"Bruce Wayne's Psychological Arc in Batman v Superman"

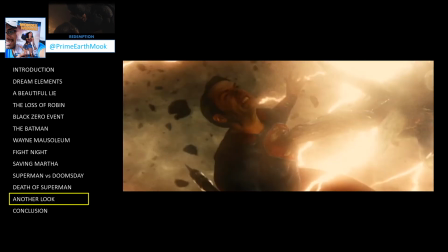1260s
So this is symbolic of Bruce succumbing to nihilism. Superman accepts the severity of his wound.
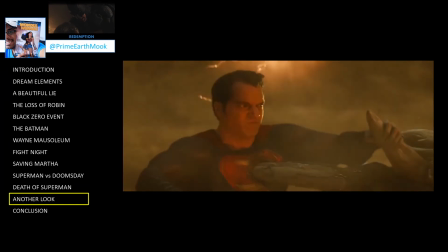1267s
He pushes through the pain and ultimately neutralizes the rage monster.
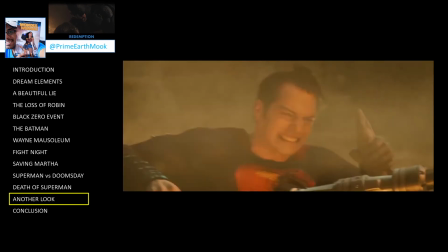1271s
So Bruce Wayne's psychological struggle is reflected in Superman's physical struggle, the tragic hero with a hole in his heart.
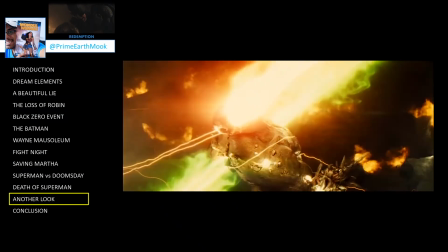1278s
Superman accepts his wound and perseveres and does not give up until he has
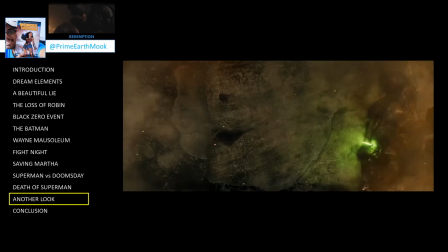1283s
vanquished the rage monster and in the end the demon's grip on him is released.
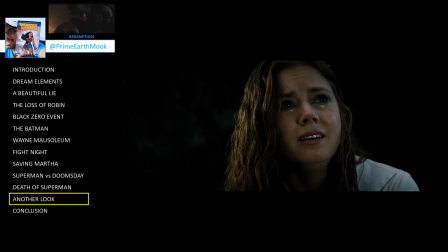1291s
The grieving Lois looks to Wonder Woman who can offer no consolation.
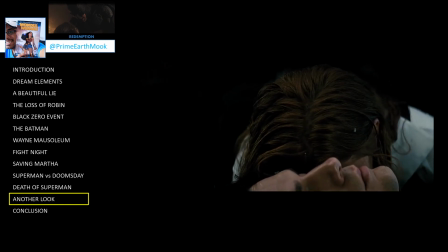1296s
As Lois continues to grieve we cut to Bruce with flames behind him gradually ascending as if emerging from an underground hell.
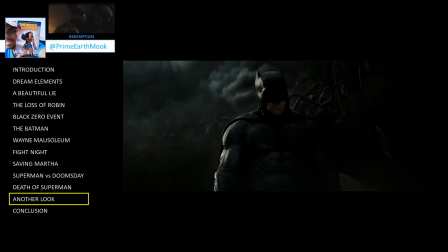1304s
In this analysis, this shot marks the moment that Bruce emerges from his psychological cave as a changed character.
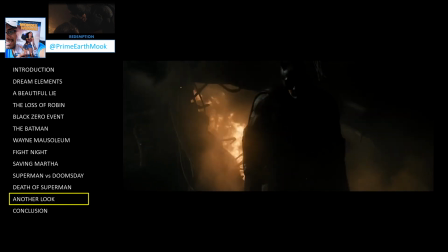1312s
In a recent live commentary event, Zack Snyder highlighted this shot as his favourite Batman shot in the film.
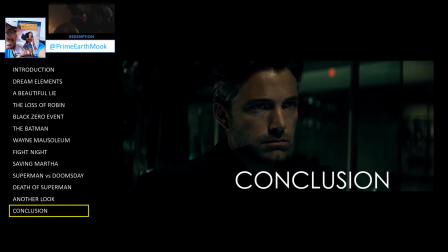1320s
It is sad that this film is casually written off by some as just a dumb action movie,
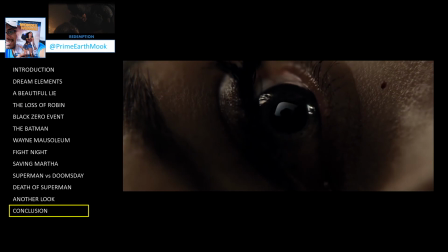1326s
when analysis reveals that it is rich in poetic visuals and cinematically layered.
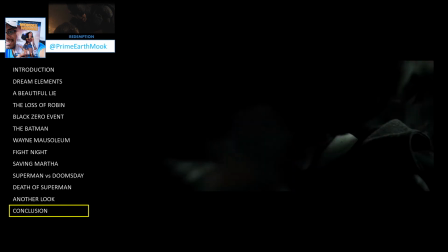1332s
By using the framework of psychological drama as a jumping of point and focusing on cinematic subtext,
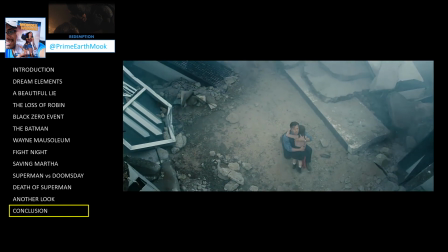1338s
we've uncovered nuance and sophistication in the film's depiction of the main character, Bruce Wayne.
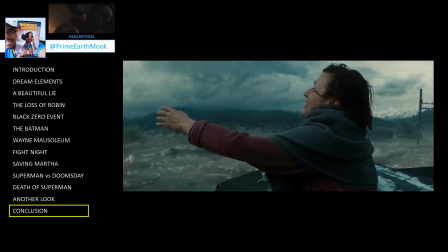1344s
This is a film that trusts the audience. It trusts that they will choose to engage with the film.
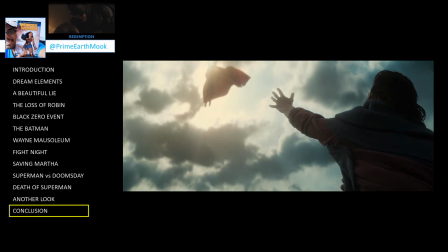1349s
After all, as viewers, we can only receive what it puts forth if we are willing to meet it midway.
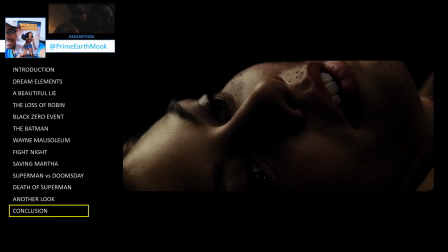1355s
We started off by saying that Batman v Superman Dawn of Justice is a dark film but that's not the whole picture.
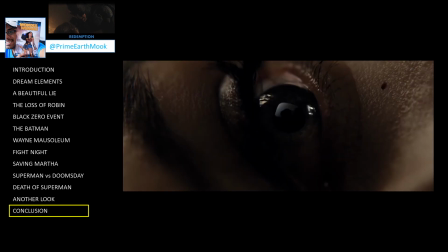1362s
It's a dark film but it is a hopeful film.
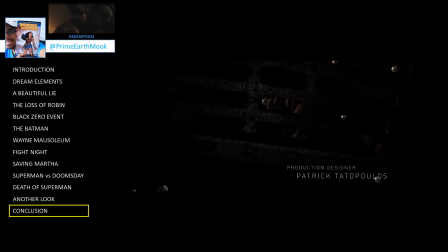1365s
It shows us that in moments of great adversity that there's a pearl to be found, if only we would reach towards it.
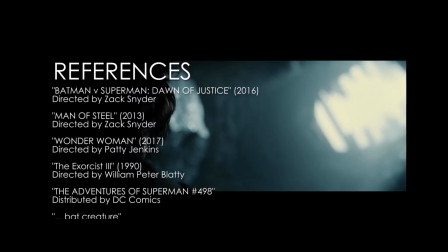1375s
How has your opinion on the film changed since the first time you saw it? Do you agree or disagree with any of our interpretations?
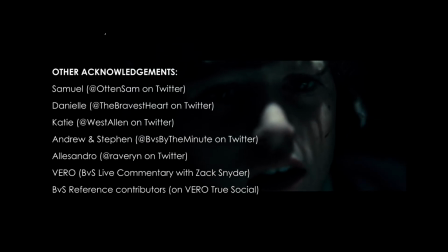1383s
Let us know in the comments below. Thank you all for watching, and as always, I wish you peace, joy and love.